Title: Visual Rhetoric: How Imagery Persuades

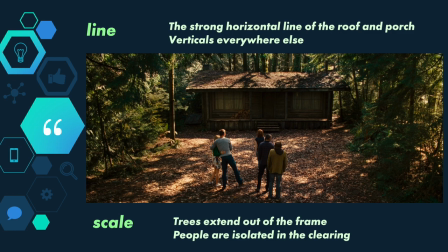(4:10)
But it still takes up most of shot and the people in front of it seem dwarfed by its visual mass. They're also isolated within that clearing, which adds to the sense of isolation that we can infer from this wooded location.
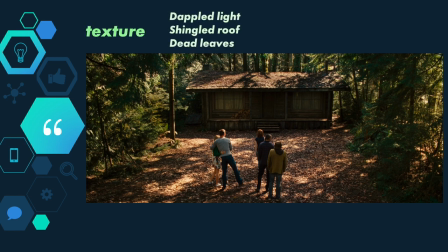(4:23)
And finally, texture. Because it's the lightest value, the dappled light is one of the most obvious textures in this image. The way that it filters through the trees subconsciously tells us that these woods keep going.
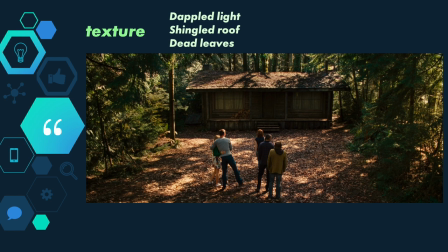(4:38)
The shingled roof on the top of the cabin is old and unkempt, and the texture of it echoes the texture of the dead leaves in the clearing on the ground. So against all of that organic natural texture, the characters stand out. And since this is the first time that they're seeing the cabin, all these elements combine to make it feel like they don't belong.
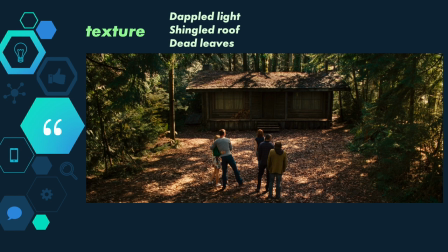(4:59)
Everything in the image is building to be a visual warning. All these elements are combining. To tell us that the genre this belongs to is, as you probably guessed it, horror.
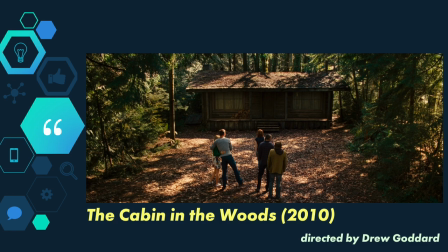(5:12)
Specifically, this is an image from 2010's Cabin in the Woods. If you're a horror fan, you might have spotted that this cabin bears a strong resemblance to the cabin from Evil Dead. That's not on accident. The film is making a visual reference to a beloved cult horror film.
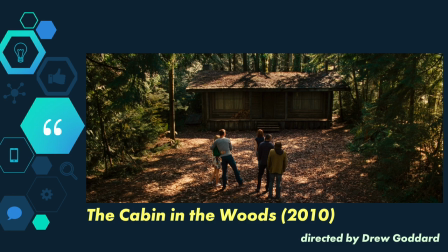(5:28)
There are other visual references throughout the film to other horror movies like Friday the 13th, Halloween, and Hellraiser, and those references are absolutely part of the visual rhetoric of Cabin in the Woods. It's persuading the viewer that it's part of the horror genre tradition. Okay, here's another example.
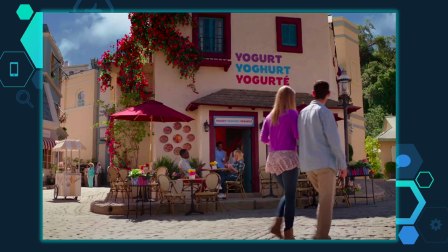(5:48)
Even if you don't recognize this show, what can you tell about it from this image? The bright and poppy colors, the charming buildings, the cobblestone street and the warm tone all combined to tell us even without any other context that this is probably a comedy.
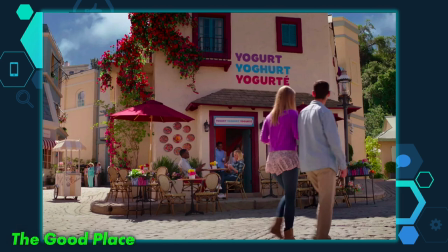(6:05)
In fact, it's a still from The Good Place, which I might argue is one of the best comedies.
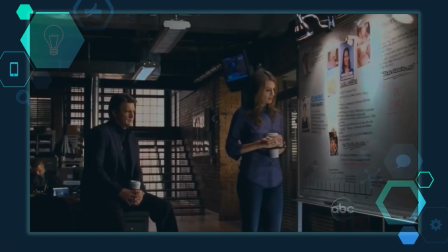(6:12)
One more example. How about this? The business like attire, the fluorescent light fixtures overhead,
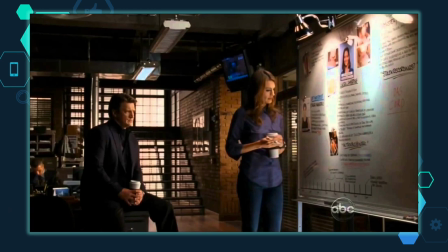(6:21)
the brick walls, this big whiteboard with evidence laid out on it. These These are all visual elements of the police procedural. In this case, it's the TV show Castle, which centers on a police detective and a mystery writer who team up to solve crimes.
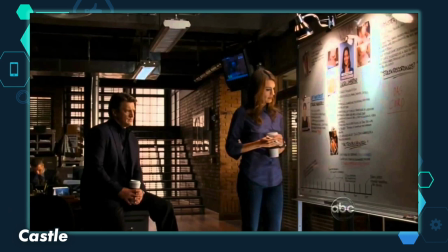(6:37)
It's on the funnier end of the police procedural spectrum, but the moody lighting and the somber colors would keep you from mistaking it for, say, Brooklyn Nine-Nine, which is very much in the comedy realm. As you analyze visual media, remember that just like with textual rhetoric, the same elements of the rhetorical situation apply.
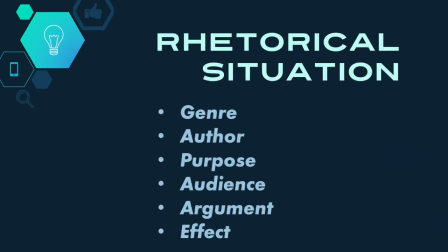(6:57)
Genre, author, purpose, audience, argument, and effect. Like in the examples from film and TV that I showed you, these aspects of the visual text help us identify the rhetorical impact of the text. And when they're combined with imagery that evokes an appeal to ethos, pathos, or logos,
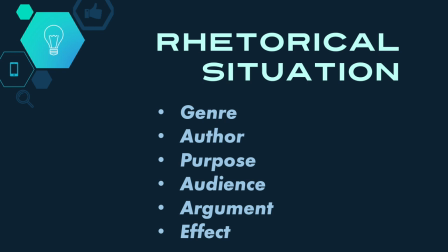(7:13)
we can then start to parse the persuasive argument that visual texts make. Being able to spot how rhetoric functions in a visual text not only makes you more critically engaged with the world around you,
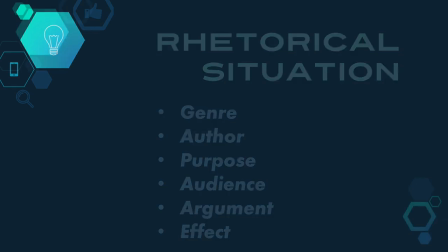(7:26)
when you can officially analyze the visual rhetoric in a text,
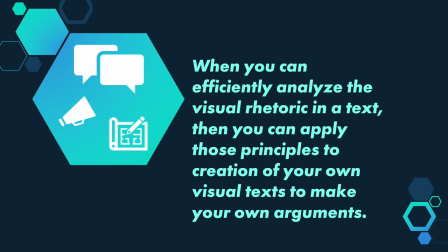(7:30)
then you can apply those principles to creation of your own visual texts to make your own arguments. Understanding visual rhetoric makes you a more persuasive writer and creator, which makes you a more effective communicator.
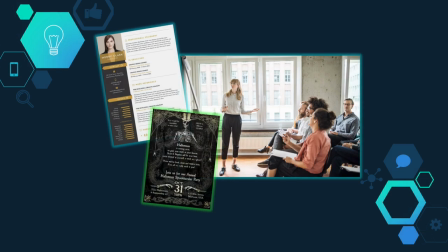(7:43)
Whether you're creating a resume to convince someone to hire you, or designing an invitation to a haute couture Halloween party, or pitching a proposal to your boss, being visually rhetorically savvy will help you achieve your goal.